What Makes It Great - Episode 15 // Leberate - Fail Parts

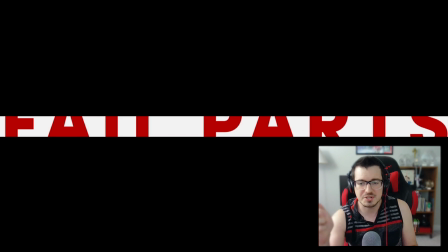It's super stylized, and it's very clearly like visually distinct from the rest of the video. So I think this is just a really, really cool way to introduce
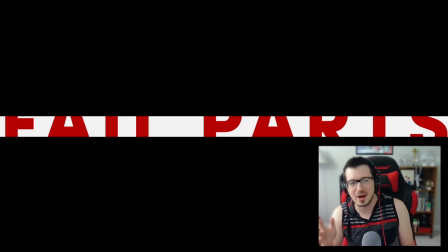the title, and it kind of has some graphic design elements to it that I really like too. I mean, obviously the silhouette is really I should say like the inverted silhouette is pretty cool, but then the way he puts the
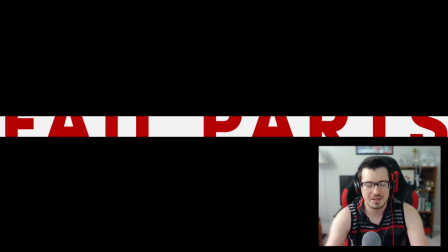text into the white part, and we keep playing it like
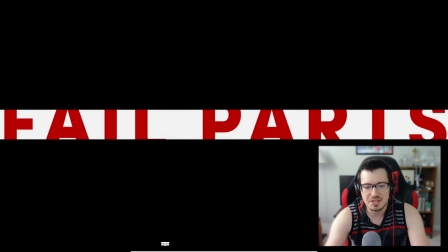we never see the full text, right? We see enough to know what the text says, but we don't ever see the above or below each letter. it's a really cool, I don't know, it just looks really good.
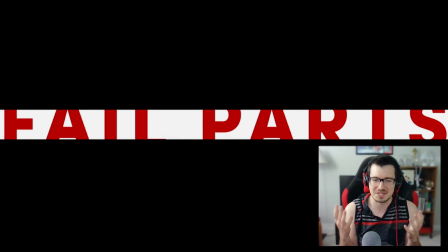I think just straight up from a visual perspective, it's intriguing, and it really does a good job at pulling me in. I also just really like this animation. I think it's cool animation.
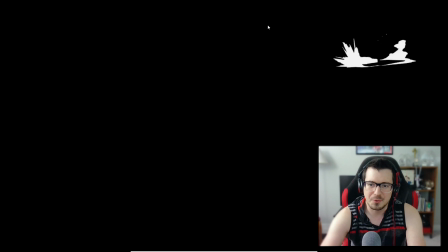Like even the way it like that tapping kind of syncs to this little I don't know what you want to call it, but this little explosion almost, or kicking up dust in the background.
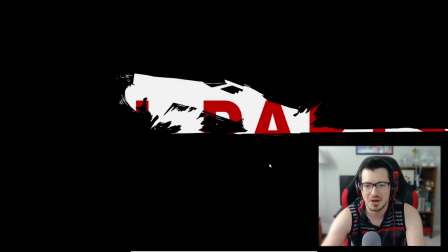And then with that like piano key is right when the car comes up and comes at the screen. So there is even some sync here, which is really cool. But you have the text just kind of omnipresent in the background, and it just like,
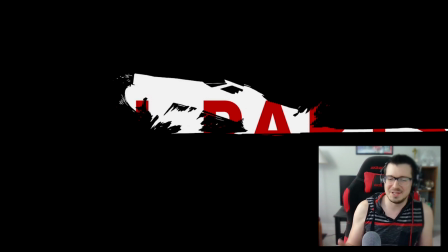I don't know, it's a really, really good way to introduce the video.
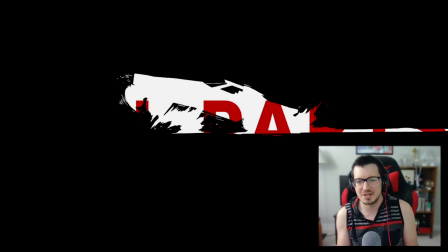It looks cool. You can't do this kind of thing with every video because not every song has this kind of clearly delineated introductory portion to it. But Leberate took that and made the most of it, and it works really well with the structure of his video overall as well.
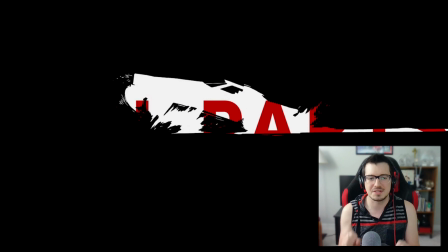So just A plus titling here. I think it looks really cool and it works really well.
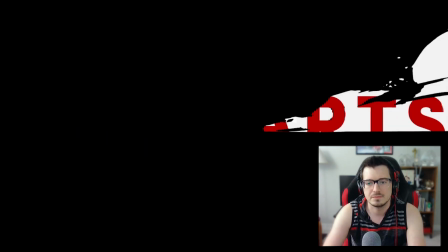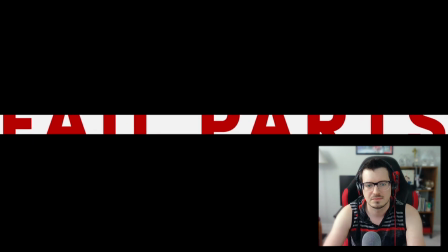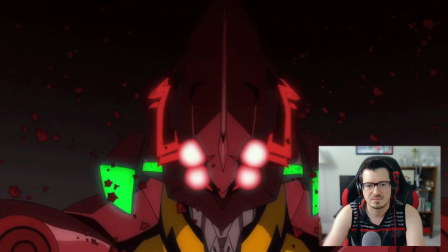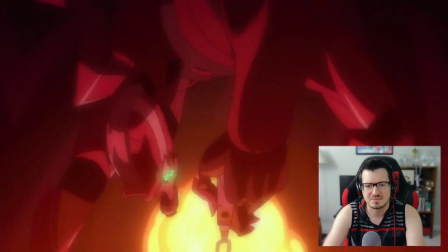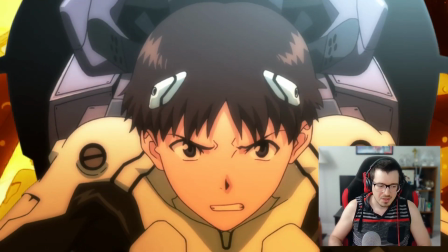All right, so yeah, you know where I'm going with this. Patterns. We're already seeing some here. It's if we go back, let's just rewatch.
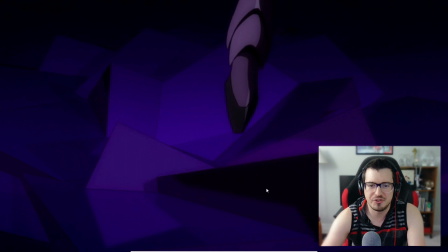It's that really cool, just visual of that. I don't know what it is.
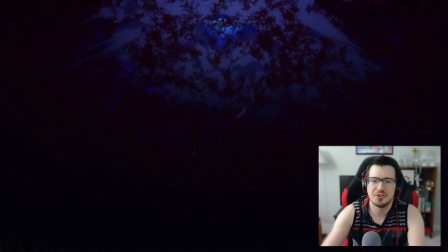It's like an energy ball or something shooting up into the ceiling. It just looks, and it hits right on the beat. Really kind of kicks off the video in a solid, effective way.
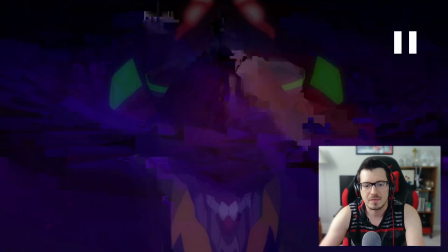God, VLC, I don't know why it does that.
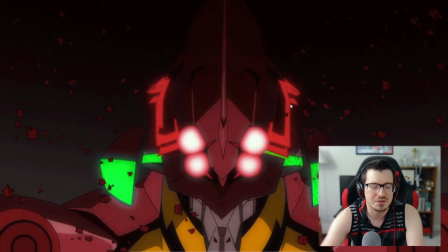That is, and then he's hitting this internal sync on each of these kind of bass, these kick drums, or these beats. He's using internal sync on each one, establishing that pattern early. That's great.
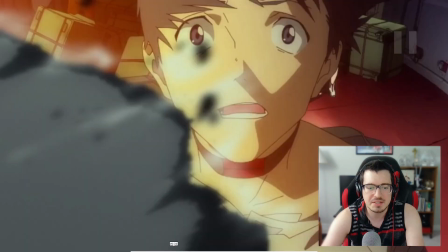See, and it's internal sync.
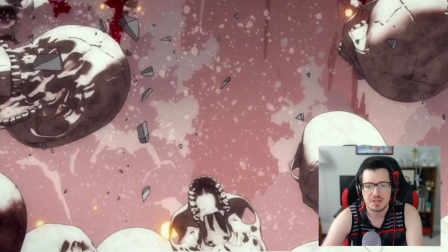He cuts to these skulls like a few frames before they kind of explode out. So what is being synced is not that cut, it's the explosion. And you could kind of interpret it either way visually,
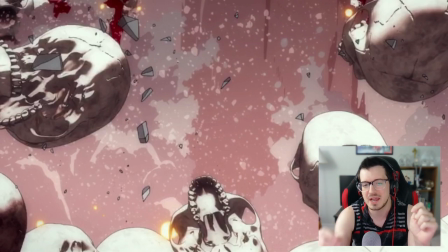which it's cool when that happens, but I definitely always see that as internal sync.
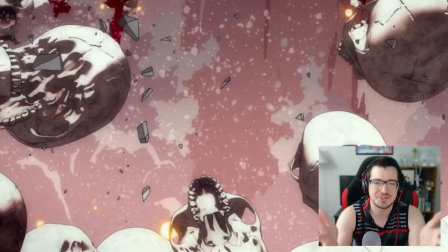And I think it just the imagery so far has really been also very consistent. Like there's just all this like dark kind of ominous, macabre imagery that he's using to set the tone, which matches up with the tone of the song perfectly.
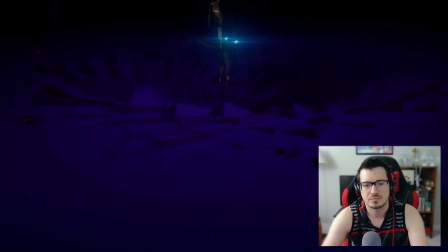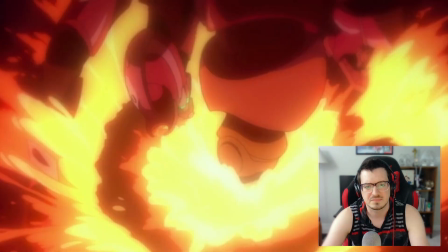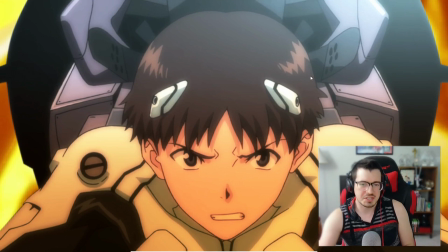So that's like the one instance in this video where there's lip sync. And I think we've kind of talked about this in the past. Lip sync is a dangerous thing to introduce to a video because you really have to be careful,
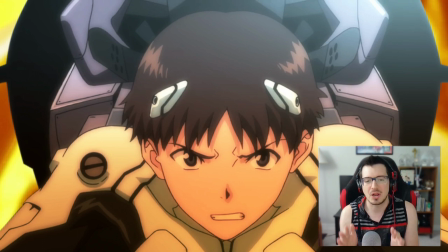because it can set the wrong expectations for the viewer. If you're going to be using a lot of lip sync and it's kind of a goofy, fun video, then okay. With a video like this, it's like you really have to be careful. However, in this case, it works, and the reason is very simple.
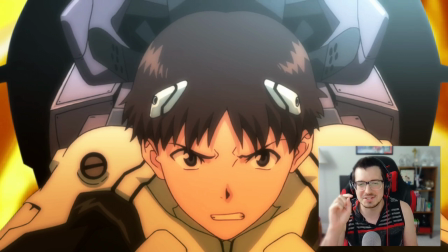It's just because Shinji is lip syncing one word, and it's a very direct, simple word that punctuates this part of the song. Really, it's like an important punctuation to this part of the song.
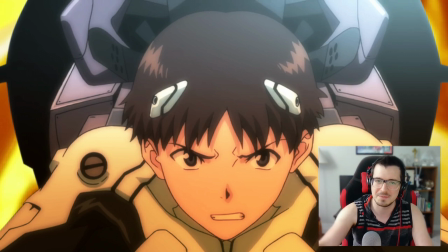And so that the choice to lip sync there just accentuates that even further, just enough so that it doesn't look goofy or out of place. There's really no other lip sync throughout this video, but its usage here is, in my opinion, just perfect. Really, really
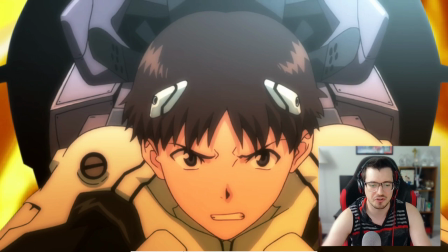a very strong choice there. I love it.
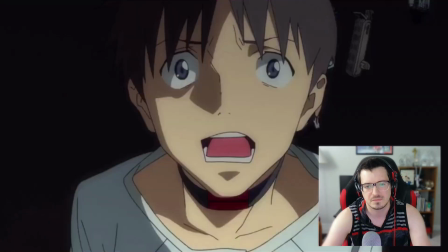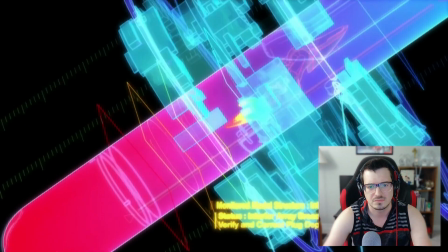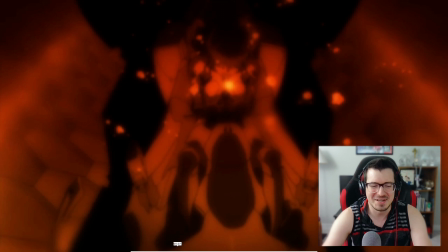I'm laughing because I just love we're already getting into sync and stuff that I just absolutely love.
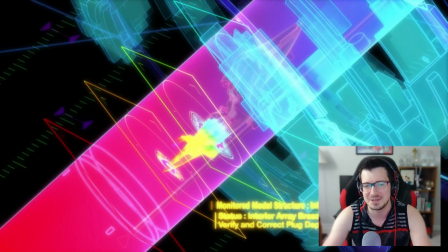This right there, you got those snare drum hits, rapid snare drum hits right there, and the kind of the 3D HUD that's right here is like spinning around, and it syncs up in a really subtle way to those drum beats,
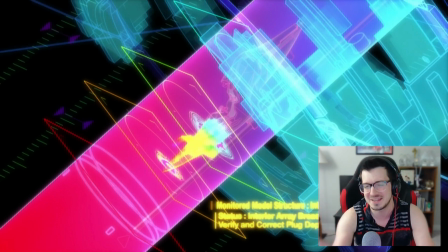and there's a lot of that throughout this video. Really kind of subtle internal sync that you may not notice as it's happening, but kind of retroactively gives the video, or that section of the video, a good flow.
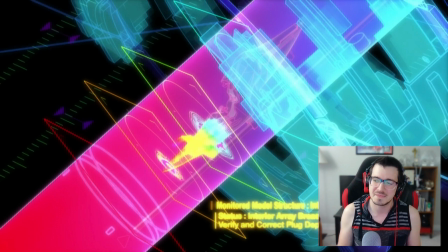In my opinion, that's kind of, I don't know if I want to say that's the best way, because it's a strong statement, but it's a really good way to make a video, to give a video good visual rhythm, is to always be on the lookout for just these scenes that are
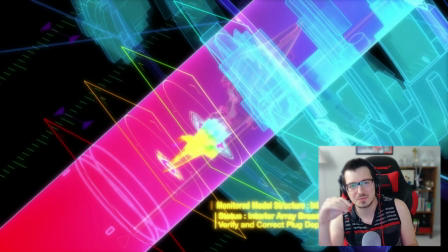not always like super in your face with the internal sync, but just enough to give kind of almost a subconscious, like, oh yeah, this video is synced to that part of the song, even though I can't,
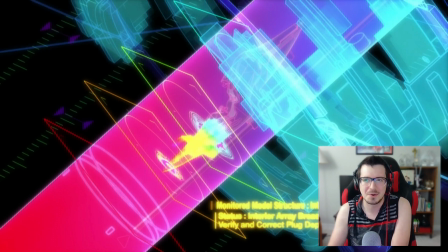like, I think back and I don't remember what it was that was happening, but it flowed really well. Well, it's because there's internal sync that's happening maybe on the periphery of the video that you're not immediately recognizing, but that is still leaving an impression kind of on the corners of your brain.
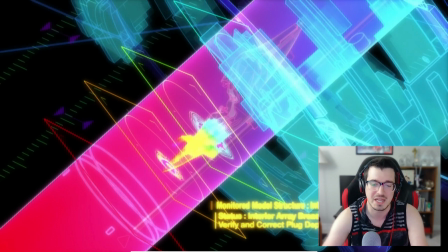It's really, and he does that, Leberate does that a ton in this video.
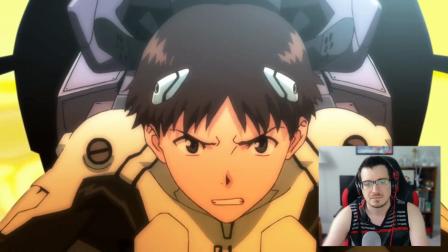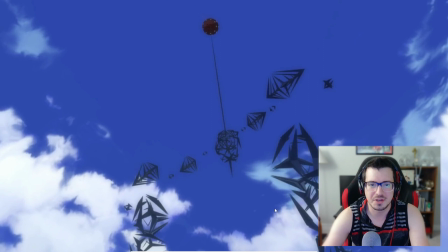I love that speed ramping there with the pendulum that's swinging around like it. I don't know if that was in the, I'm a bad anime fan. I love Evangelion, but I still have not seen the remakes yet. I know. So I don't know if that speed ramping was already present,
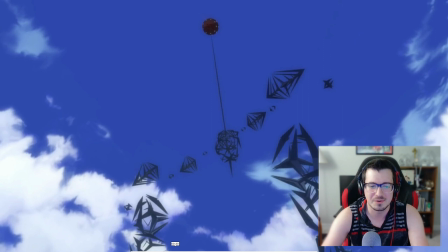but if not, Leberate did a really good job in using it there.